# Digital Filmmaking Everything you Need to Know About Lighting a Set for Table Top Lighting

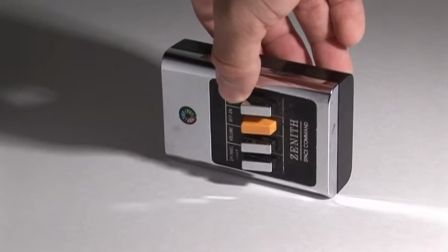[4:07]
This is an old Zenith Space Command remote control for an old television. Notice how dirty it is. It's got dirt everywhere. You can see it on the HD signal very well, so we have to go ahead and clean the remote control before we use it for the first time.
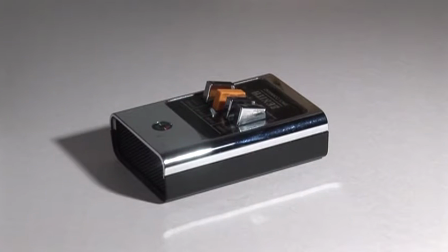[4:19]
Another thing we're going to notice is that when we set it down on its side, watch that very, very bright highlight right there on the left side. That's called a specular highlight, and that was virtually non-existent when we had our wooden model before.
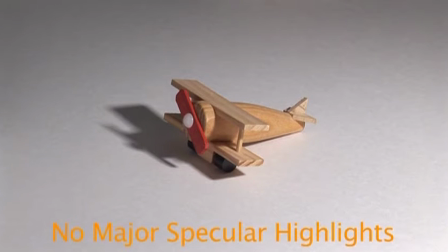[4:31]
The reason being is that the wooden model didn't have any shiny surfaces on it that would reflect the light directly back into the camera, so it had no major specular highlights. And because of that, if we didn't mind sacrificing the texture of the airplane, we could still use a hard light source on it and not have this bright specular highlight reflecting the light source directly back into our eyes.
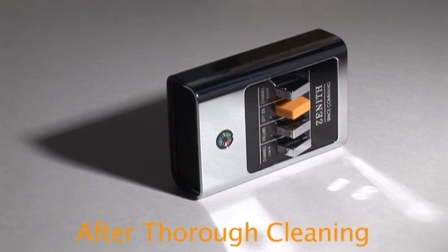[4:51]
So after we gave the remote control a thorough cleaning, we put it right back in the same light as we had it in before. Notice the shadow quality right there on the left side. It's exactly the same as when we had the cube and also the airplane.
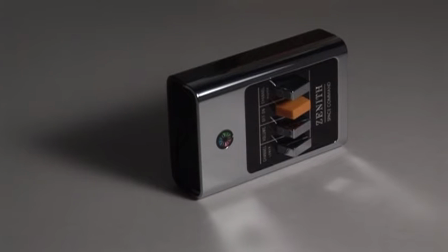[5:03]
It's a very hard shadow. So when we drop some diffusion in front of the light source, we're going to make the light source bigger.
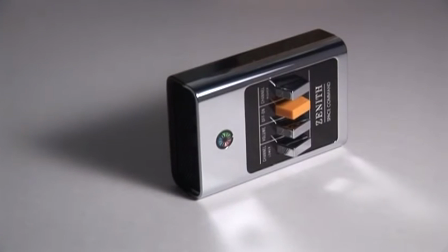[5:09]
It's going to wrap around the remote control, and therefore the shadows are going to get softer. It also gives the remote control a little bit more elegance and stature, sort of like adding a soft drop shadow to a screen font. Also notice this nice soft highlight that's created along the edge of the remote control.
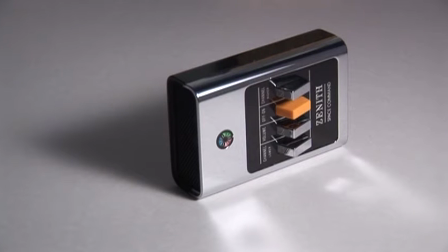[5:26]
These kinds of highlight help reveal the texture of the remote control and make it feel even more chrome and silver.
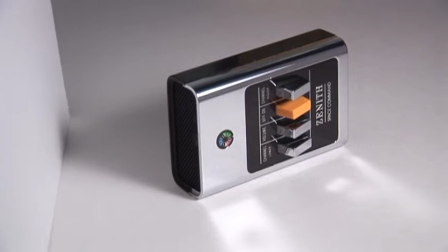[5:32]
Now we're going to add a white card on the left hand side of the frame so that we can fill in that shadow a little bit, make it less dark.
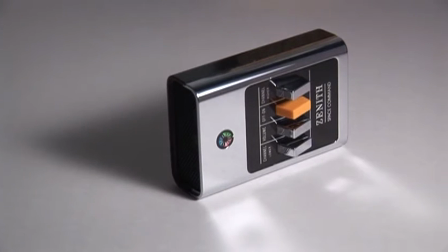[5:37]
Now remember, we haven't added any new lights. This is just a white card reflecting the main key light.
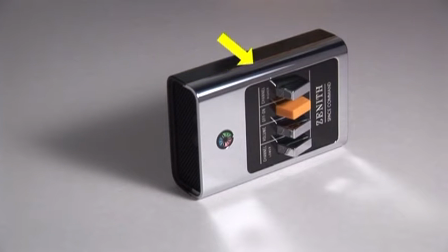[5:42]
Another thing we're going to look at is this unflattering reflection of something along the entire body of the remote control. It's unflattering. It's taking attention away from that chrome nature of the remote control. So we aim to actually take it out.
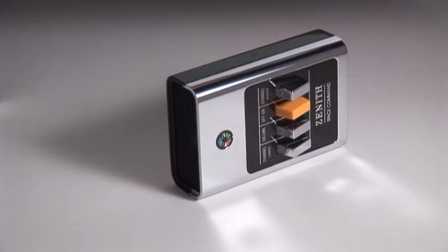[5:54]
The best way to do that is to bring in a white card behind the remote control on these metal feet. Later on we're going to show you exactly how we did everything on a big wide shot, but right now we're just going to concentrate on the object itself.
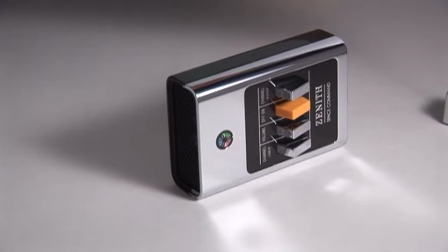[6:05]
Notice how that highlight keeps getting manipulated back and forth, and we're finding just the right slash across.
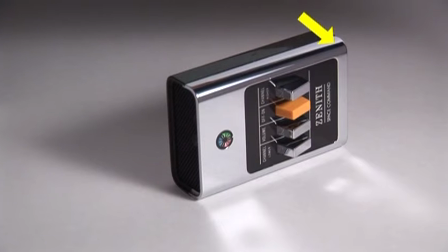[6:10]
We've almost removed all trace of that unflattering reflection on the side of the remote control. You can see that it's now alternating between black, silver,
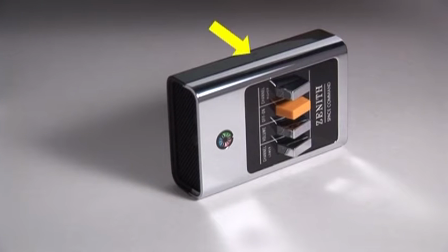[6:19]
and that highlight that we created also revealed a speck on the back of the remote control. Again, when you're doing HD on tabletop projects, it's better to have a very nice large monitor so you can see exactly what you're doing, which is how we noticed it.
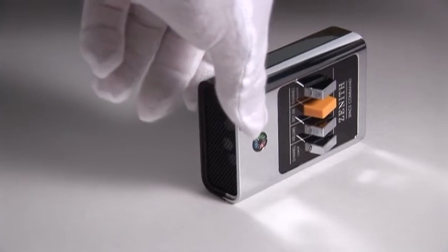[6:30]
So we went ahead and cleaned it off, we changed the aspect a little bit, and now we're using white cotton gloves so that we don't leave any fingerprints on the chrome side.
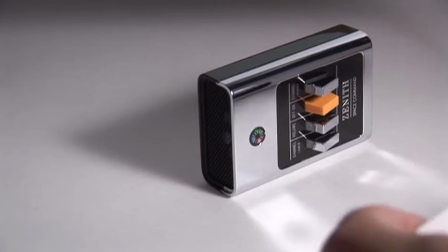[6:38]
Our next objective is to break up that silver facet along the entire front of the remote control.
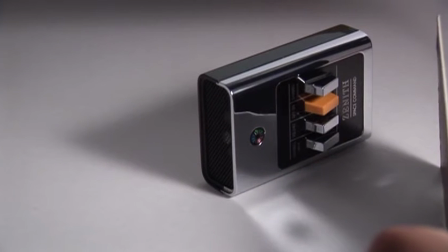[6:43]
So we're going to add a black card on the front of the remote, and we're going to try to position it in just the right way to make a slash across the front of it.
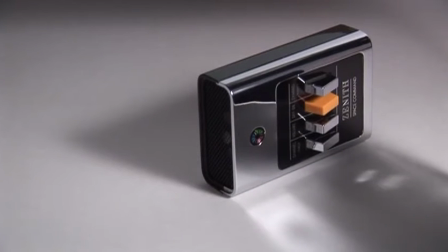[6:51]
That's going to keep that black silver alternating feel to it, and once again give it one more aspect that's very unique.
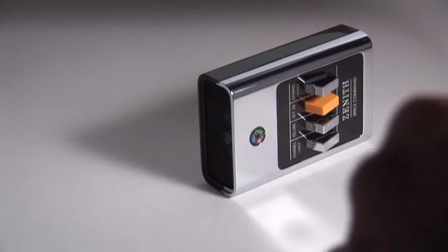[6:58]
So we decided to elevate the black card off the surface of the counter by using those metal feet with the alligator clips to lift the card off the counter.
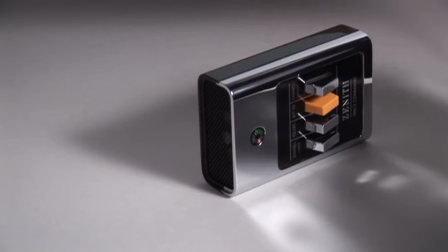[7:06]
We're going to keep working with it until we find just the right slash across the remote control. Now don't forget, we're still cutting and shaping the key light.
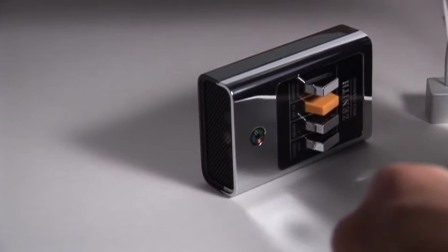[7:13]
We haven't added any lights yet. The cards are acting like miniature flags and reflectors, allowing us to shape the key light.
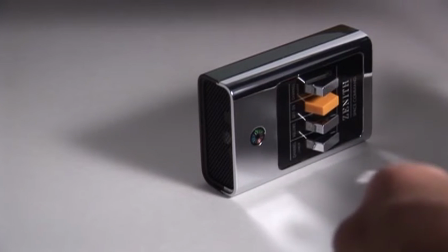[7:20]
We just cut them out of a large piece of cardstock that's black on one side and white on the other side.
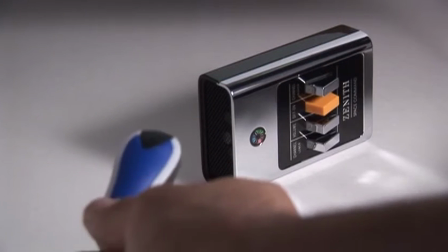[7:25]
Now we're going to go ahead and start adding some lighting. This is just a small $2 LED light,
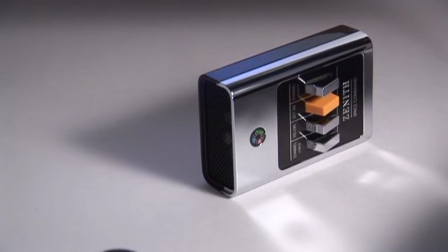[7:30]
and we're using it to bounce off of the white card that's sitting behind the remote control so that it will color that highlight that's along the black side of the remote and make it blue. Now we're going to add one more light. It's a blue LED glow stick that we bought from a store.
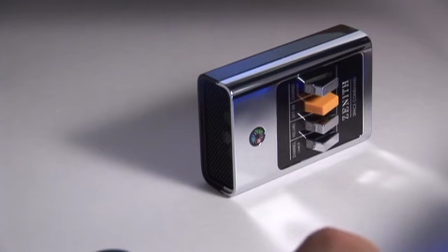[7:44]
It's about $3. We're going to take it and we're going to put it on the right side of the frame so that it creates one more reflection in the silver facet of the remote control.
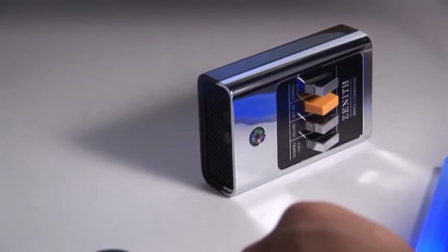[7:52]
If we're careful, we can keep it just out of frame, and we can sculpt a nice new highlight across the entire face.
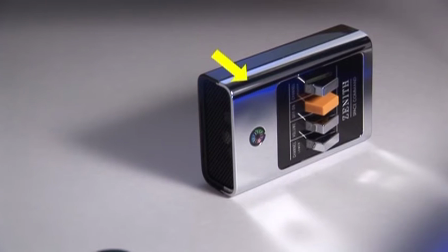[7:58]
Let's see what we've created now. We've created a blue soft highlight, a silver, a black, another white, a black, and a blue highlight. Now we've done that with the use of just our key light, a couple of LED lights, and a couple of black and white cards. We've enhanced the appearance of the remote control and made it look a little bit more modern.